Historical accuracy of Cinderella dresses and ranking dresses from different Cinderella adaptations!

The main story of Ever After is set to the Renaissance France, but based on actual historical figures that we see in the film, it is said that this is set in early 16th century France. Even though this is set in the France, the costumes are actually very much Italian Renaissance costumes.
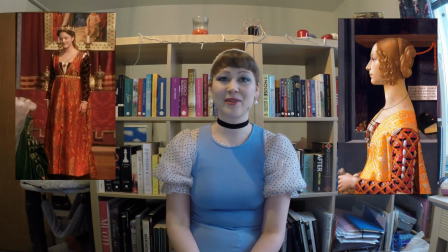(12:43)
But even though the costumes do look like the wrong place, they are really actually quite accurate to the Italian Renaissance. So we have finally an adaptation with actual historical costumes. In this adaptation of Cinderella, Cinderella isn't called Cinderella but Danielle.
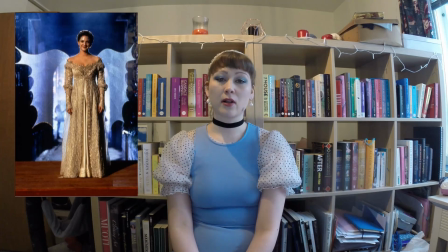(13:05)
For the ball scene, we have a masquerade ball where Danielle wears her mother's old wedding dress. There actually isn't a fairy godmother in this one.
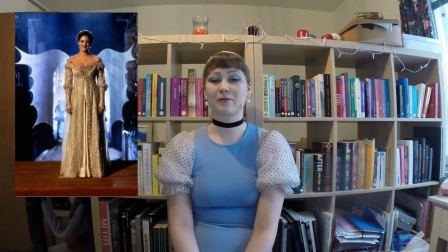(13:20)
And the dress has wings that has been made by Leonardo da Vinci. The dress itself is silver and pretty and very beautiful with all of the decorations.
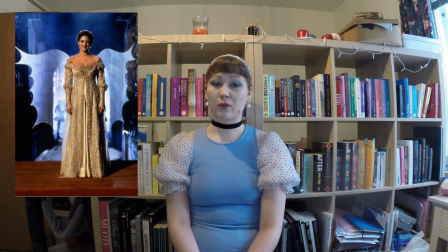(13:36)
And the dress is pretty accurate with silver color, which makes sense for the wedding, as wedding dresses back then didn't have a one set color like we do now. For your wedding, you would have worn your most expensive looking dress, and wearing silver for your wedding,
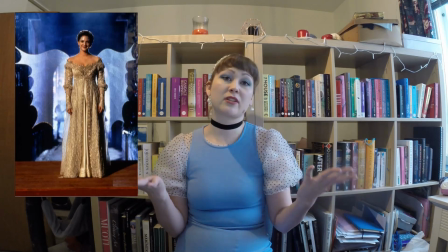(13:55)
it makes sense because silver is expensive, you know.
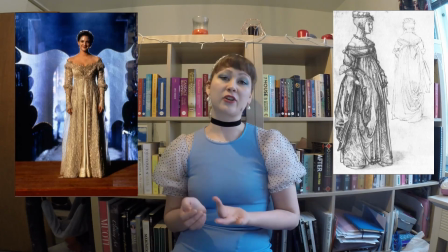(14:02)
So this dress looks something that actually a Renaissance bride would have worn.
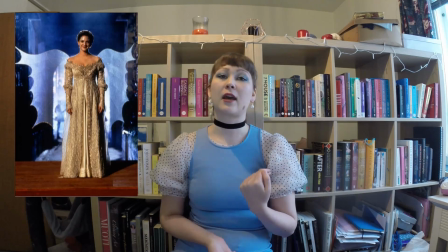(14:08)
Also, the silver color is tying again with the original Grimm's Brothers tale with the color silver. Also, she's wearing butterfly wings with this one, which is also again a metaphor of Cinderella's one day
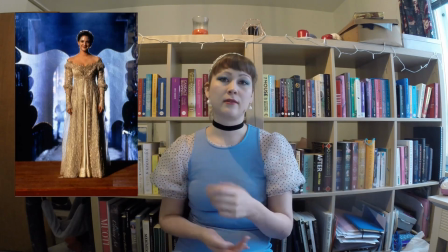(14:30)
as a butterfly, one day as a princess, even though in the end it turns out it's not just the one day.
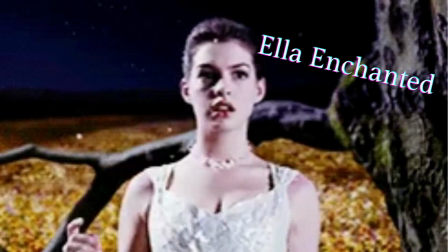(14:38)
But you know. Next one is Ella Enchanted, and Ella Enchanted is much more loosely based on Cinderella than the other adaptations that I have talked in this video, but it is set in the fantasy world. So again, For Enchanted, we don't get a year they set in, but visually the film is mixing medieval
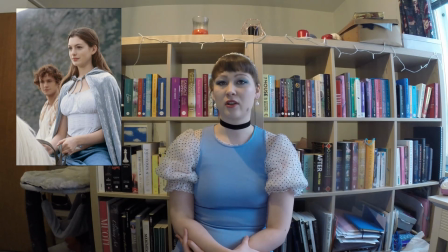(15:05)
imagery with early 2000s fashion, which is very interesting.
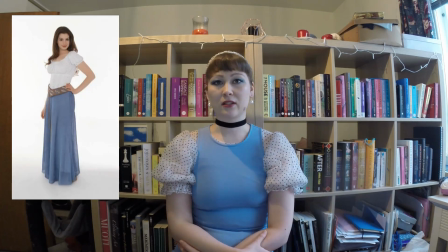(15:10)
Ella wears often a milkmaid top with a brown leather belt, and a maxi skirt, which is blue. Again, blue tied to the Cinderella's color as a blue because of the Disney's version. But this medieval aesthetic doesn't extend to the ball gown. The ball gown is white with shining layers of organza.
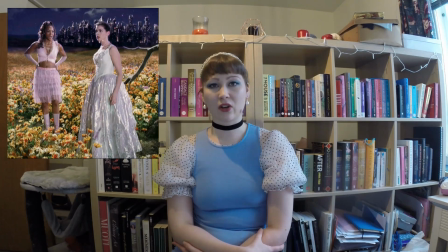(15:39)
The movie is based on a novel of the same name. I haven't read the novel, but the novel probably has dictated that the dress to be white. But it also nods to the Disney's
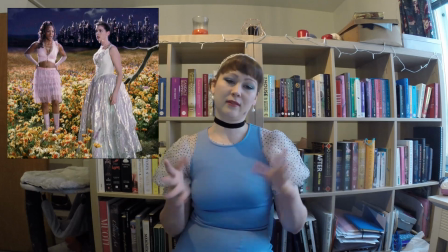(15:53)
1950s Cinderella with the white, like shiny, and with the silhouette of this dress.
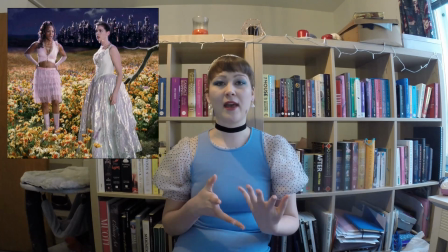(16:01)
Because this doesn't really fit Ella's style, I think. There's a reason why this dress doesn't really fit Ella's aesthetic, and it is because it's made by her fairy godmother. And Ella's fairy godmother doesn't really understand her.
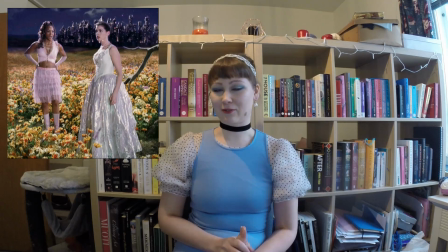(16:20)
Ella even doesn't want to go to the ball because of the reasons, and if you have seen the film, you know why. I don't want to spoil you.
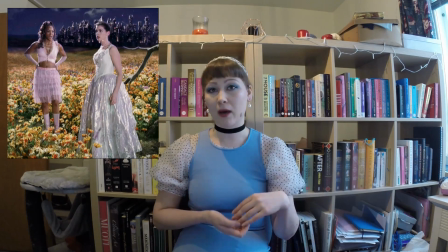(16:27)
And the dress is more of a reflection of Ella's fairy godmother than Ella's own style and Ella's own story. So that's why it doesn't really fit to the narrative, but it kind of does because it's not really Ella.
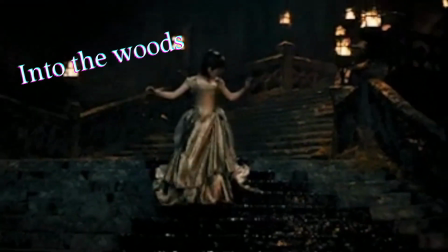(16:45)
Next, let's talk about Into the Woods. So Into the Woods is a musical that ties together 5 different Grimm tales, and Cinderella being one of them. Into the Woods doesn't really have one set of time frame that is set, and different characters kind of wears different style of costumes from different eras. So they don't all tie together really. It's just different fairy tale sections wear their own style kind of, which kind of makes sense and helps you separate those stories on screen.
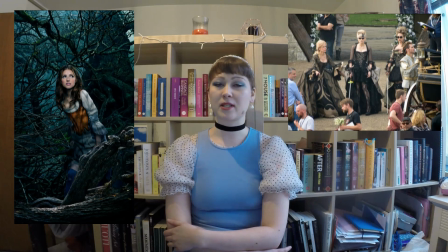(17:25)
And Cinderella's dress and her stepmother and stepsisters, they all wear 18th century inspired fashion.
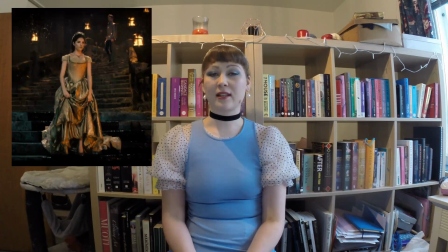(17:33)
So in this adaptation, Cinderella's ball gown is gold. And obviously the color gold comes straight from Grimm's Brothers version. And also this adaptation of Cinderella's story goes more like the
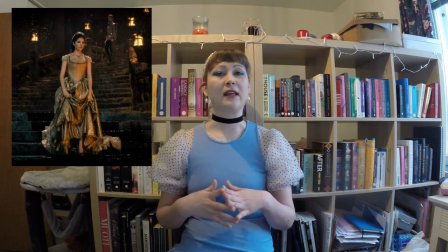(17:53)
Grimm's Brothers version than in any of the other ones that I have talked in this video.
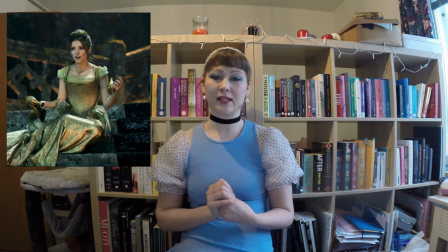(18:01)
So the actual gown is not really a gown, it's just a pair of gold stays. If you don't know what stays are a predecessor of corset, and layered skirt with a train.
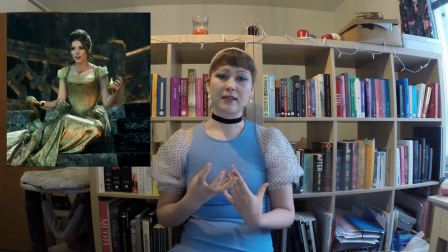(18:18)
She also wears this like tulle on her neckline,
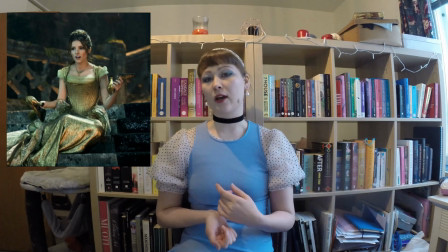(18:24)
which makes the gown a bit more modest, so it doesn't look as much as underwear, as stays are underwear.
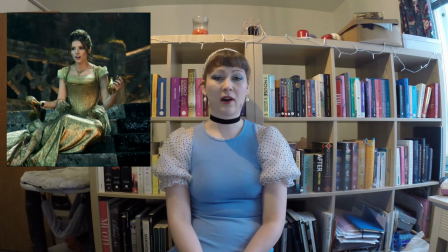(18:34)
Also, the gold color fits much more better to the dark color scheme of this film than silver would, so that's why they probably went with the gold rather than silver. In conclusion, it is really interesting to see how different Cinderella adaptations has taken the Grimm's tale and Disney's 1950s Cinderella as an inspiration for the other adaptations. And as I promised in the title of this video, I'll now rank the dresses, not the films, just the dresses, and I'm not ranking them on historical accuracy, but how much I actually like them. So it's fine if you disagree. You probably will disagree. Actually, tell me in the comments what's your ranking of the dresses, or what's your favorite dress. So let's start from my least favorite to my favorite. To be fair, all of these are beautiful, so it's no disrespect to the dress.
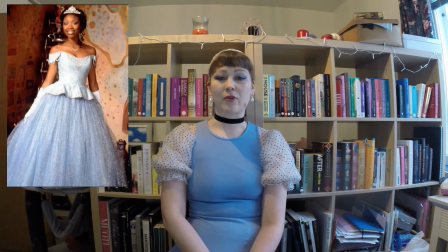(19:41)
On the 6th place is Rodgers and Hammerstead's Cinderella from 1997. It's just a little bit boring to me. In 5th place, I placed Ella Enchanted one.
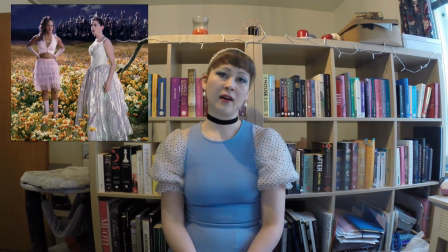(19:57)
just because, again, it's a little bit boring.
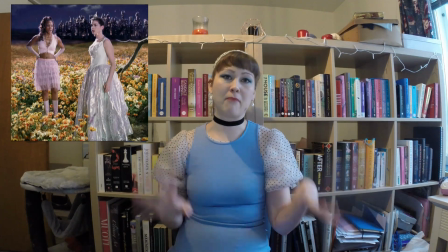(20:02)
It doesn't really... I would have loved something like a medieval, actually that looks like medieval, like something with big sleeves,
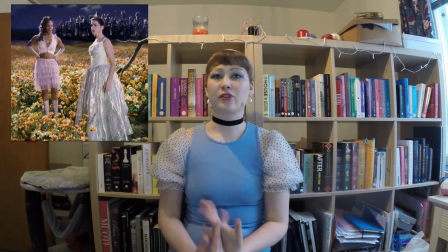(20:10)
and it just looks too similar to the other Cinderella dresses to me. On the 4th place, I placed Disney's live action 2015,
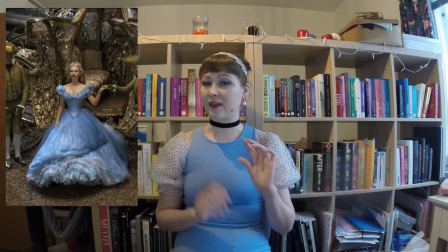(20:22)
even though from all of the live action versions, I think this is the best one, best remake of the dress.